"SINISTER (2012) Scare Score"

Ladies and gentlemen, welcome to the Horror Mine.
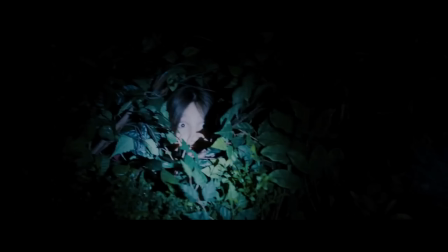(0:02)
My name is Vic Shy, and this is the Scare Score, where I break down horror movies and rate them on how scary I think they are.
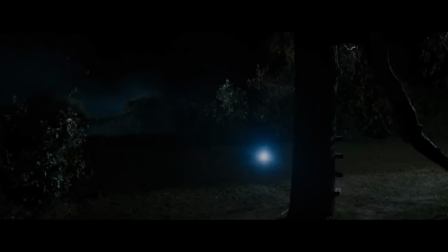(0:10)
In this episode, I'll be going over the 2012 American horror film, Sinister.
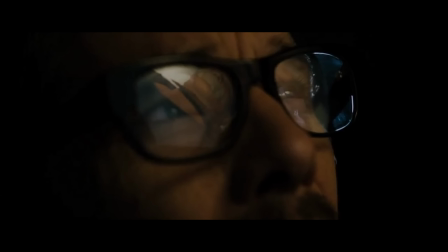(0:14)
I'll be going over the events that take place throughout the film while rating the scares on how scary they are or attempt to be.
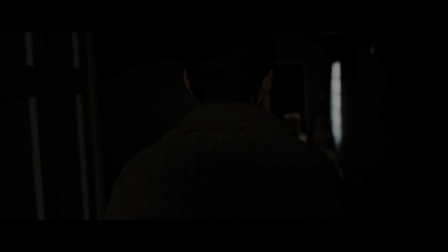(0:21)
Sinister is considered a classic among horror fans and for some, one of the scariest films of all time.
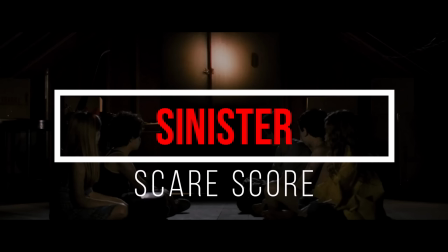(0:27)
But how scary is it? Sit back and relax and join me as we explore Sinister and tally up the Scare Score.
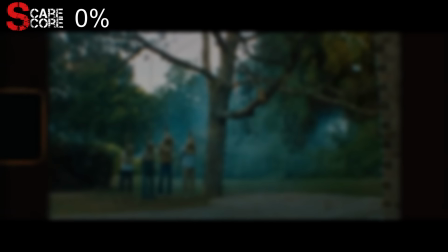(0:39)
Our movie begins with an extremely unsettling sight. Four family members are hanging from a tree with sacks over their heads. An unseen person cuts a tree branch, slowly raising the family into the air. The scene is shot with an old grainy film aesthetic that creates a really unnerving feel.
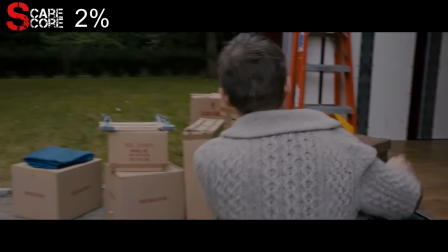(0:55)
It's a bold way to start the film, which has plenty more where that came from. We meet our main character, Ellison Oswalt, a true crime novel writer portrayed by Ethan Hawke.
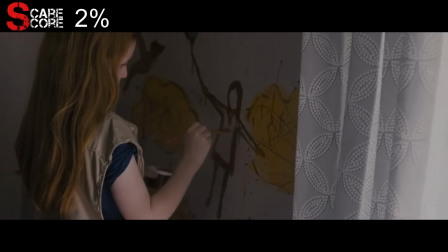(1:04)
He's moving into a new house with his wife Tracy and his kids, Trevor and Ashley. He is greeted by the town's sheriff, who isn't a fan of Ellison and his works.
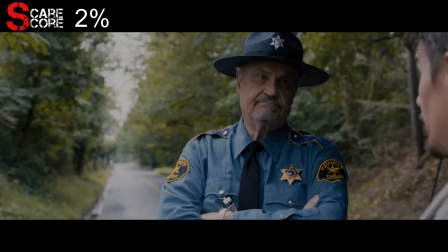(1:12)
The sheriff asks Ellison to get back into the moving truck and get out of town. Apparently, one of his books on a previous case caused the killer to go free.
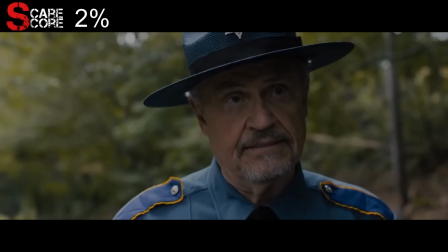(1:20)
A terrible crime occurred in the small town they just moved into, and the townsfolk aren't too happy with Ellison's presence.
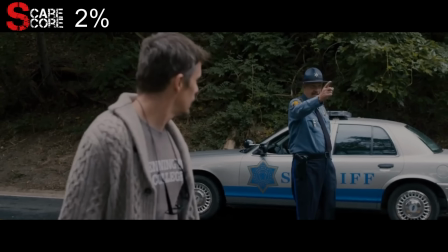(1:26)
The sheriff points at the house and tells Ellison that he finds it in extremely bad taste.
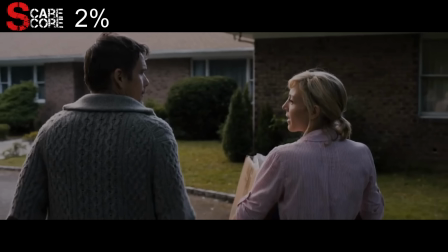(1:31)
That's because this is the house that belonged to the Stevenson family in the film's intro. Four of the family members died, and their young daughter Stephanie went missing. Ellison is hiding this from his wife because he doesn't want her to freak out.
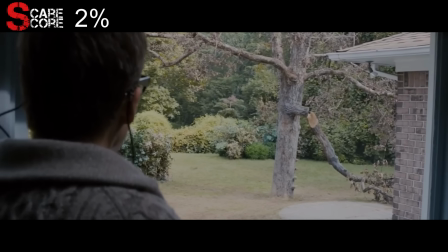(1:43)
He looks out at the tree in the backyard where the crime occurred, which gives off a pretty unsettling feel.
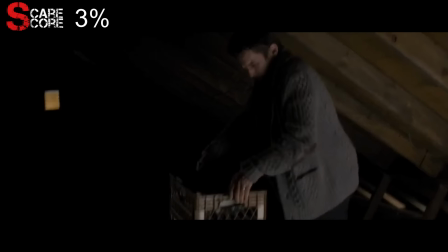(1:48)
He goes up to the attic and sees a scorpion on the floor. He obliterates it and finds a box labeled Home Movies.
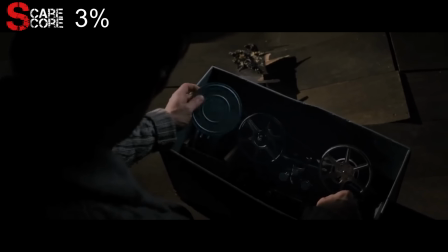(1:54)
Inside the box is a film projector and reels of Super 8 film of the different videos.
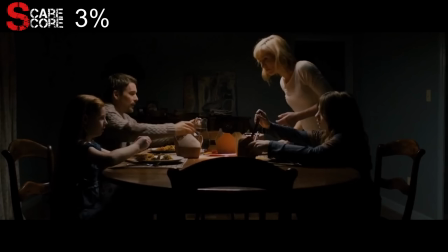(1:59)
During dinner, Ellison discusses his new book and Trevor asks him about the case.
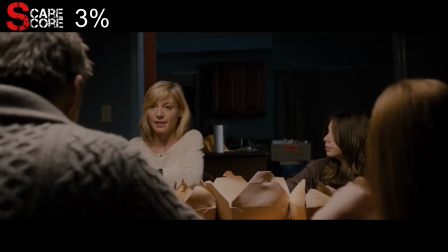(2:03)
Tracy doesn't want the kids involved in their father's work as he does research on some truly disturbing things.
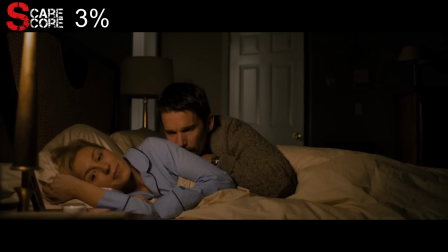(2:09)
Ellison and Tracy have a conversation where we learn that his last successful novel, Kentucky Blood, was written 10 years ago. He believes that this case will be another breakthrough and make him successful again. Tracy threatens to take the kids and leave if this goes south like last time.
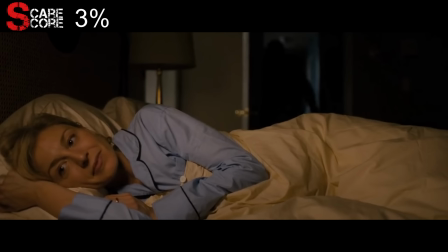(2:24)
Ellison has a lot riding on this new novel, but it's clearly taking a huge toll on his family.
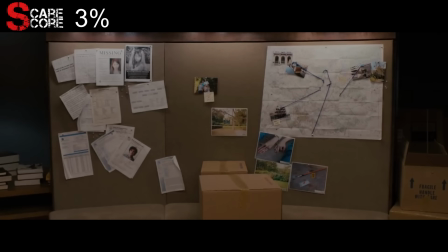(2:29)
He begins working on the case and we see the disturbing aftermath of the crime on his board.
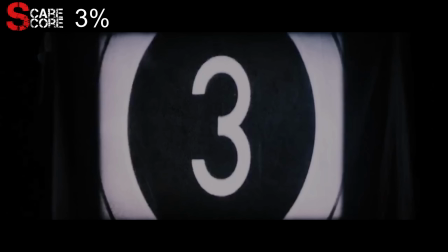(2:33)
He turns on the projector and starts watching the home videos he found.
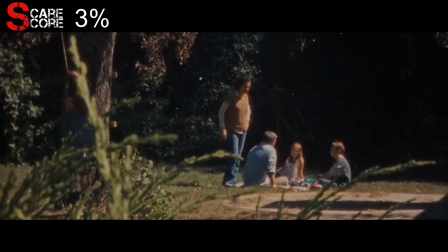(2:36)
The first video, called Family Hangout 11, shows the family having a good time, but there is an odd and mysterious undertone.
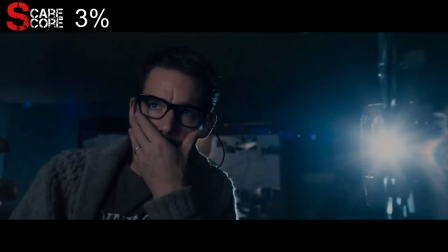(2:44)
It then cuts to the family hanging out under the tree, and Ellison witnesses the horrific event unfold on screen,
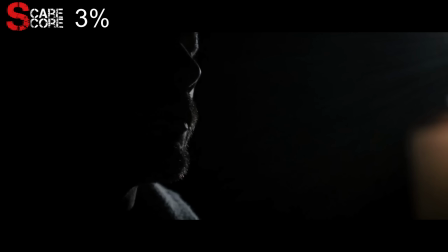(2:51)
something we've already seen, so I won't give it double the points. He starts analyzing the disturbing video with the help of his trusty assistant, a bottle of whiskey.
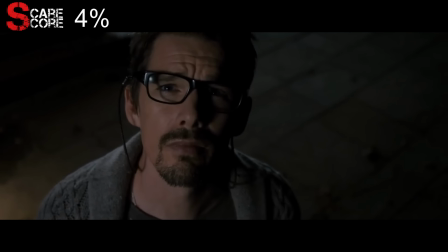(2:59)
He goes out and looks at the tree, wondering why anyone would film such a thing. He goes back in and hears a door open somewhere in the house.
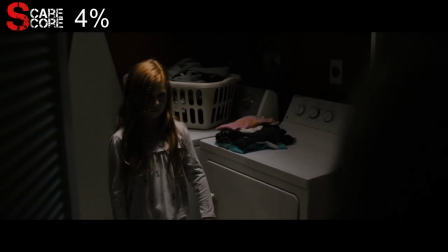(3:06)
Someone walks past him in the dark, which ends up being Ashley looking for the bathroom. He puts her to bed and compliments her wall paintings, something she really enjoys doing.
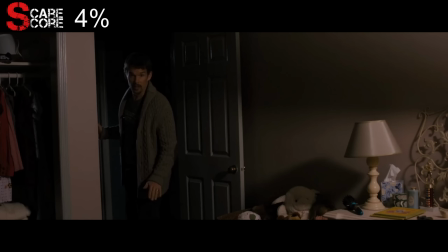(3:15)
Ashley wants to go back to their old house and he promises her that they'll go back when he finishes his book.
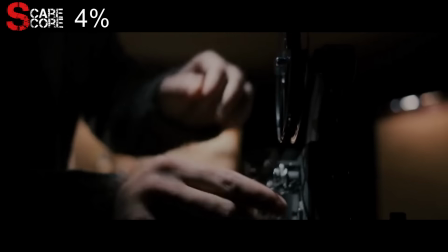(3:20)
He goes back to his office and watches the next video titled Barbecue 79.
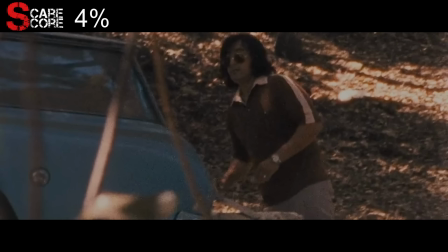(3:24)
We see a different family spending time together and the dad is definitely rocking a 70s look.
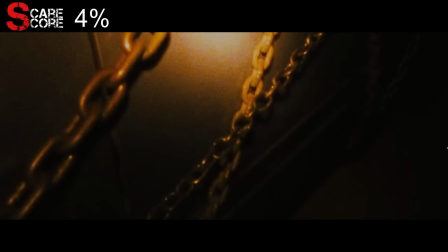(3:30)
It then cuts to a dark garage where the audio in the background sounds extremely unsettling and gave me chills.
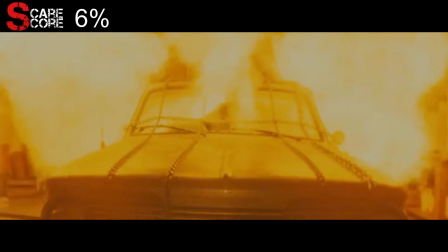(3:40)
The family is gagged and tied inside the car that is set on fire, hence the title of the video. This is a great scare scene that is more disturbing than the previous home video. There's just something about that strange chant-like audio that really got under my skin.
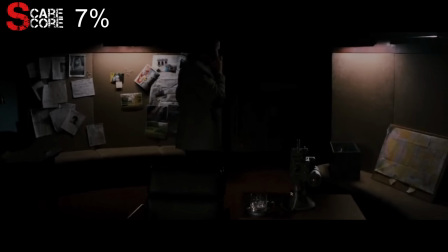(3:53)
Ellison is just as disturbed by what he saw and dials 911 to report the snuff films.
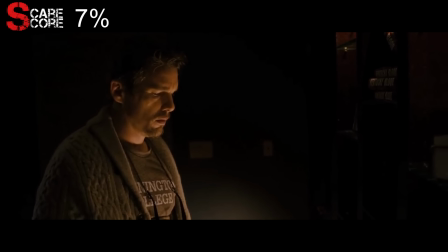(3:58)
He then glances at his book Kentucky Blood and has a change of heart, instead deciding to continue working on his book at another chance for fame and fortune.